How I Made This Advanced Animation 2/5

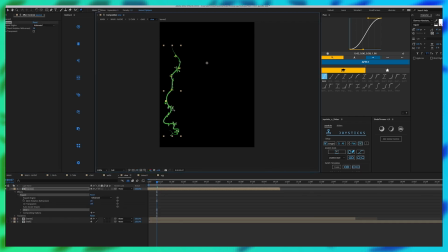[4:06]
Say I start adding these points to the vine and then I
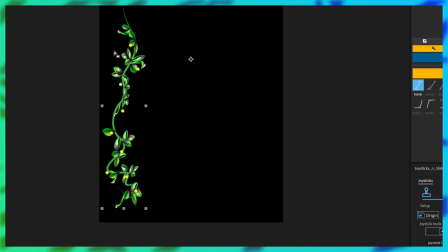[4:12]
create the motion to it you could already see that it is
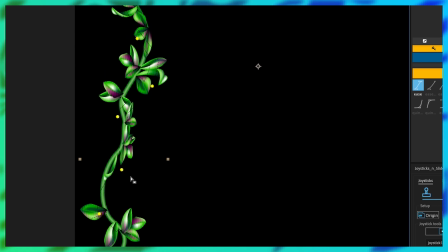[4:19]
cutting and distorting and that's because it is taking the original points of the leaves and vines and it's using that to like pin it into place but because it's constantly
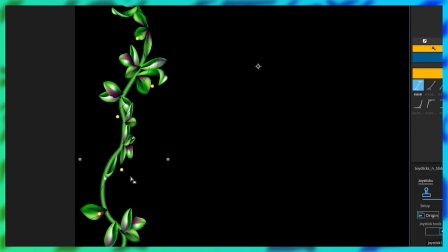[4:31]
moving it's trying to hold on to the original shape of it or the original form of it and that's why you're getting these weird distortions.
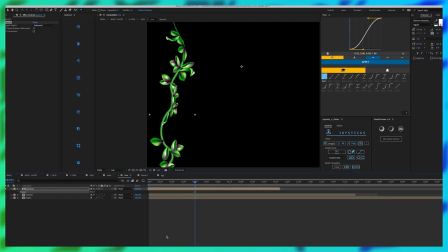[4:40]
So the way that I was able to go about that was
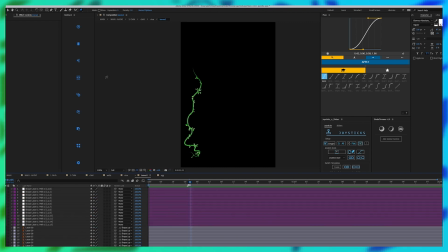[4:45]
instead using the create nulls from paths. So I grabbed my original vine,
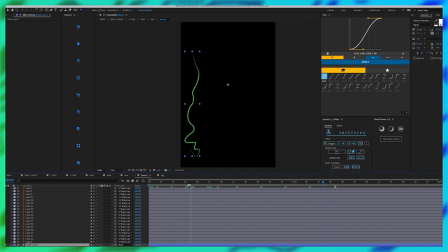[4:55]
which was just this stroke shape layer, and I created a path with that.
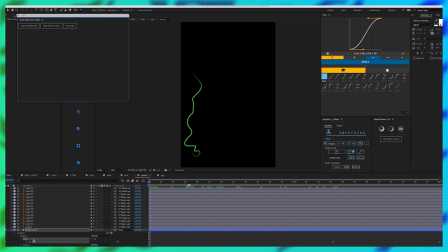[5:03]
And then I went to create knolls from path, I highlighted my path and it created knolls along this.
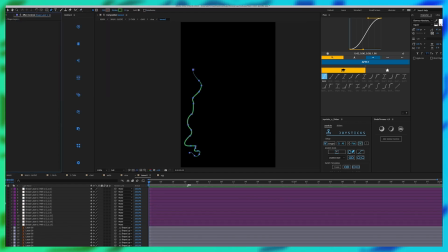[5:11]
So I have these knolls already created. So I could just show you what it looks like on top of the vine.
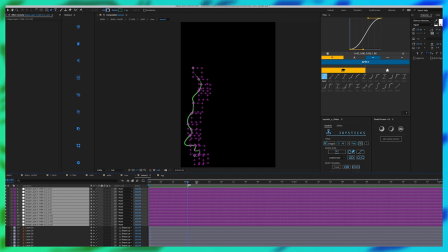[5:18]
So you could see that all of these knolls are attached to the vine itself.
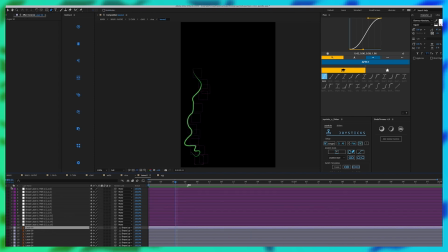[5:25]
And so then I just grabbed bunches of the leaves and parented those onto like close by areas of knolls. And this is really cool because the motion is moving slightly and we could create
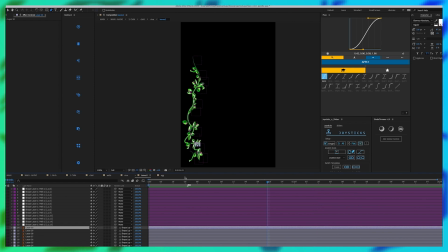[5:42]
more motion by adding this movement on the vines and not just the leaves itself.
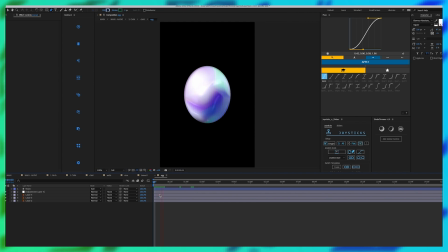[5:48]
Next I want to get into this really cool animated metallic
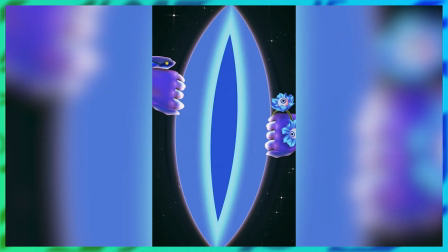[5:54]
look so I had the same look on scene one with the hands because
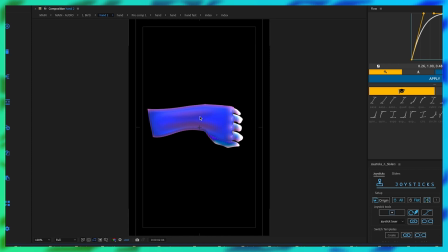[5:59]
I wanted it to look like it was 3d but it's actually 2d
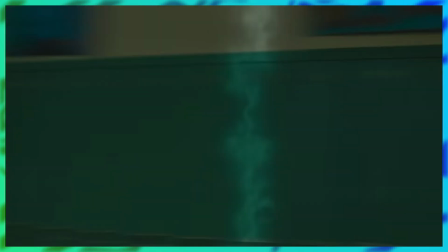[6:04]
and it low-key reminds me of the glow aura from hereditary so in order to get
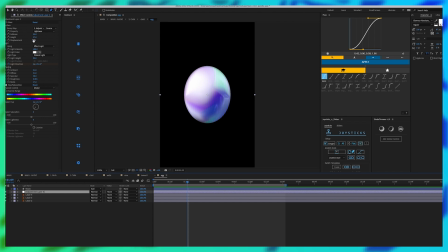[6:09]
that I added a CC glass I turned the displacement down and I changed the light direction so it looks like it's constantly being lit all around.
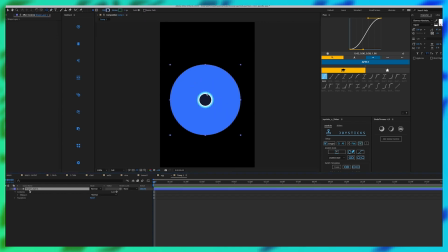[6:22]
So I'm just going to create like a simple shape. I like adding colors onto this because I want the highlights to kind of reflect off of it. If you're using just white and black, I feel like it doesn't get as cool as a trippy effect as having like multiple colors on it.
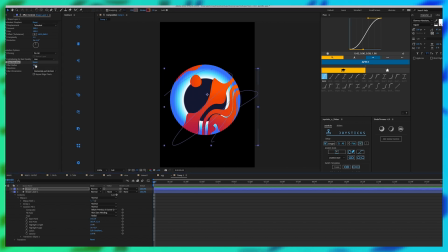[6:40]
This just has a simple shape layer with some turbulent displacement and a fast blur with a blending mode on it. So now I'm going to add my CC glass. Once you start messing around with some of these settings, you can get some really cool trippy effects in it.
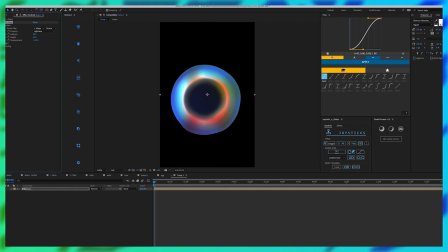[6:58]
And what I really liked about this was being able to change the light direction on it. And now it just looks way cooler to me. It has this like that shiny reflective metallic look and I'm a big fan of it. But I think what's also cool is that it makes this 2D object
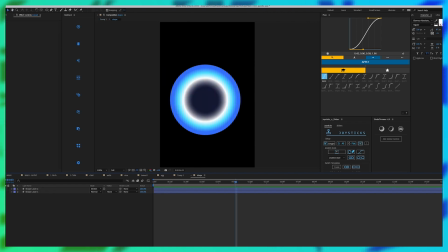[7:18]
look 3D and it was just with some simple shape layers. So this would be like kind of a cool eyeball if you wanted to make it into that. Maybe that will be my next NFT.
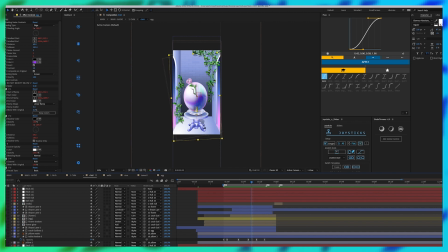[7:29]
Who knows? The crack in the egg and the flower was really easy. Just parenting those on top of the egg just to add a little bit of a position on the movement. it made it look like the egg was rotating as it's turning. And the movement on the flower I wanted to highlight because as the egg is falling,
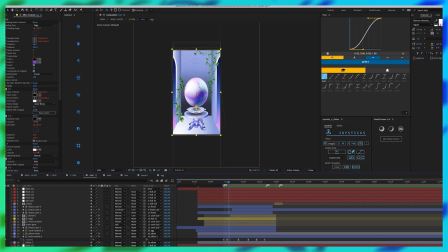[7:49]
I wanted to make it look a lot lighter than the egg itself, like it's very heavy. So I think when you're animating, you should always take in consideration real physics. So as the egg is falling,
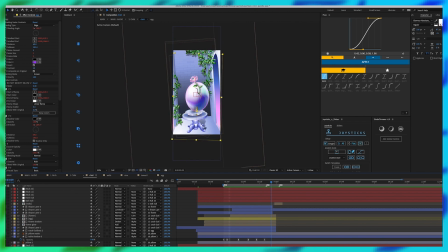[8:02]
there's a huge bend in the flower because the wind is pushing it against the fall of the egg.